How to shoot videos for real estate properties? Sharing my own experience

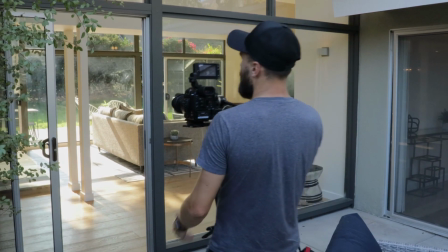Okay, let's go inside. Yeah, all these walk-in shots, they're always very nice.
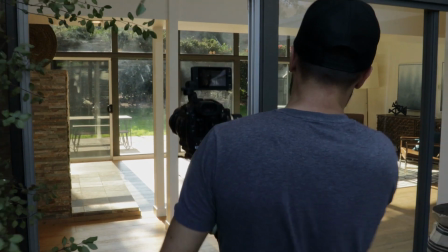So try to open the doors as much as you can to reveal all this.
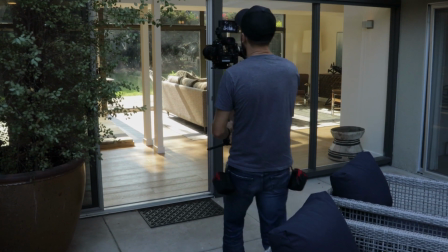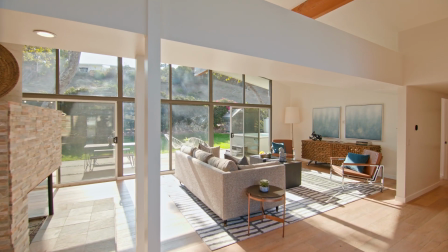I always try to make shots from every angle, you know.
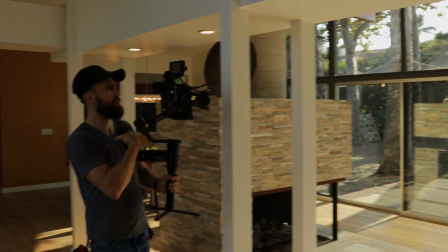Sometimes when you don't even expect that one angle can look good, sometimes it really looks good.
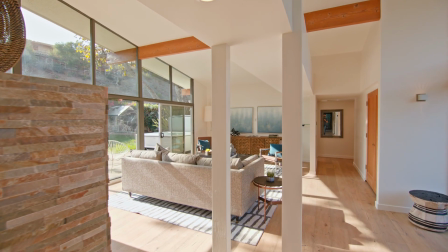Going through tight spaces also looks cool, you know.
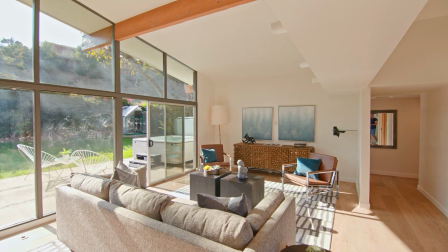I rarely do long takes. Usually I do long takes, for instance, if I want to show big space and we have one side related to the other side.
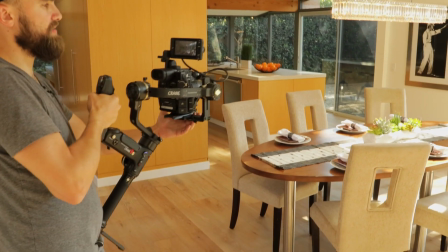For instance, like here, I can show that we have a dining room, and there we have like a live-in family room.
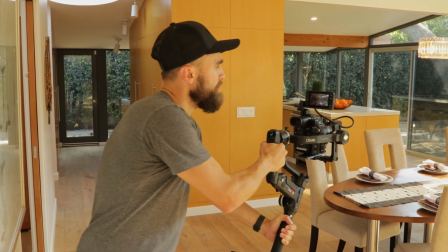So just make a shot like this. I shoot it backwards, and then I'll go right here.
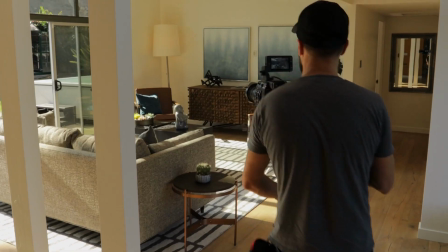And the other way as well.
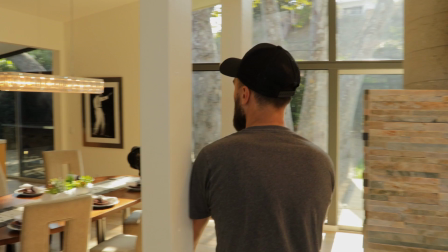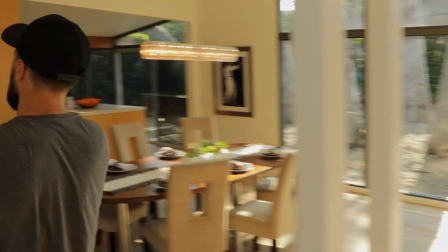But most of the times I just do short takes for about like, I don't know,
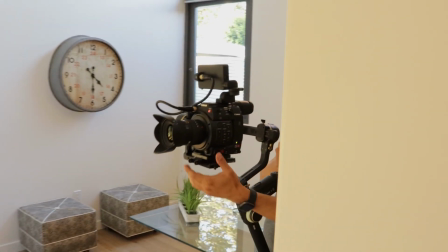5-10 seconds, where I can just do push in and push out.
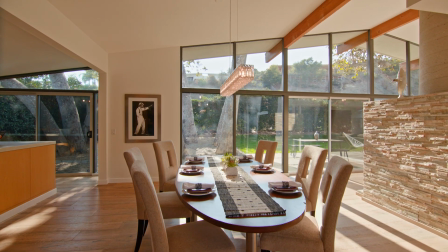And a little bit of pan and mix it up. I also really like some straight shots where everything is lined up, you just go in straight. Those shots look very modern.
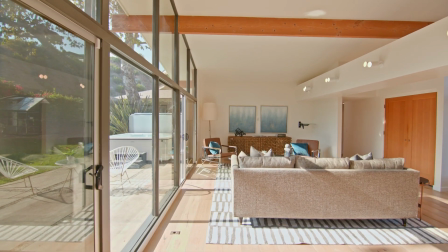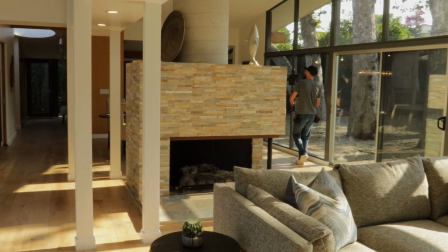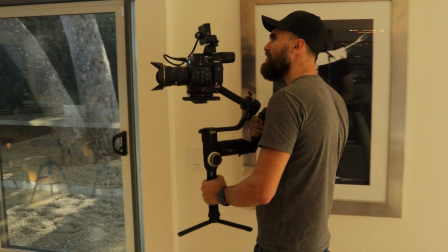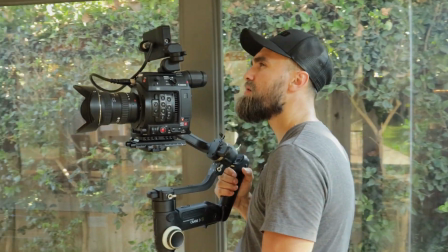If you have a house where you have lots of interesting details, like for instance you have some marble countertops, you may want to feature this. And if you have, for instance, some cool light fixture, you need to also maybe show it. Or for instance, if you have like a nice ceiling where you have like wooden beams like here,
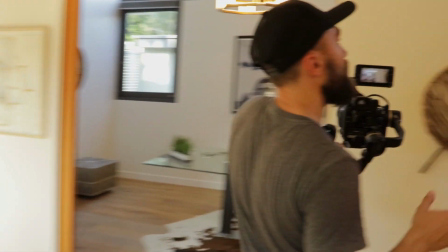and or like for instance right here we have a really nice window in the ceiling.
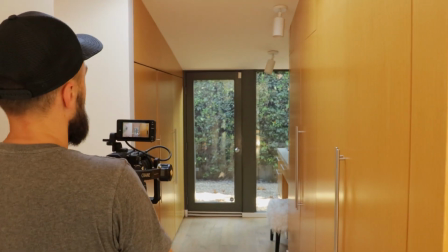So we have this natural light coming from there.
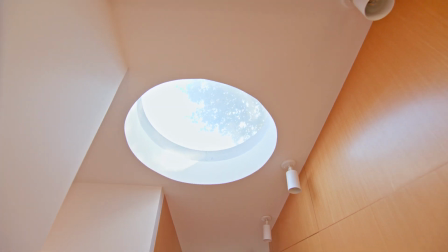So it's also good to show. Again, the doorway. The doorway always looks cool.
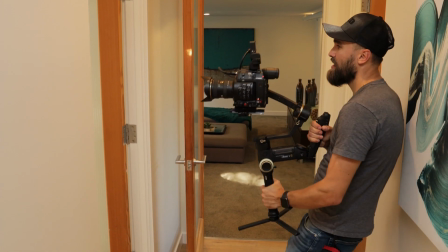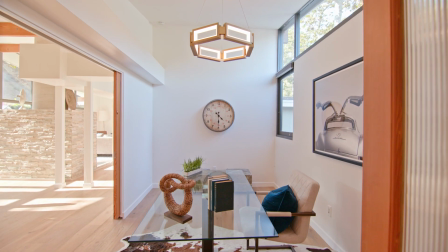In terms of ISO, I can easily go up to 6400. I think it's absolutely normal. Even if you have some noise, you know, this noise is not going to be visible when you post it on YouTube.
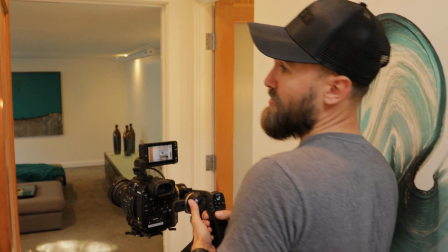And pretty much all those videos are going to be posted somewhere where the compression is too harsh. But if you want to make a really nice looking image without noise, you just denoise it in post, it's fine. Also, you can use walls as a transition. So for instance, you have a shot and you just go the wall.
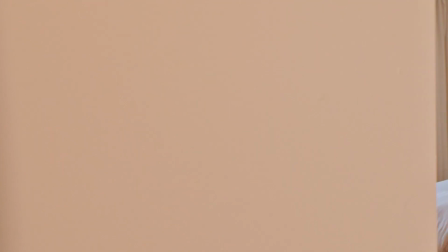And then you have another shot where you get out of the wall.
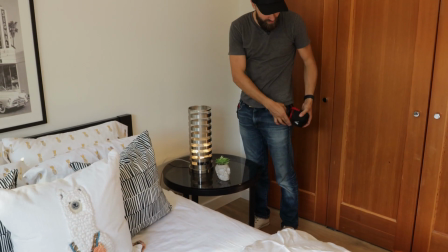Okay, one goes here, and the other one goes here.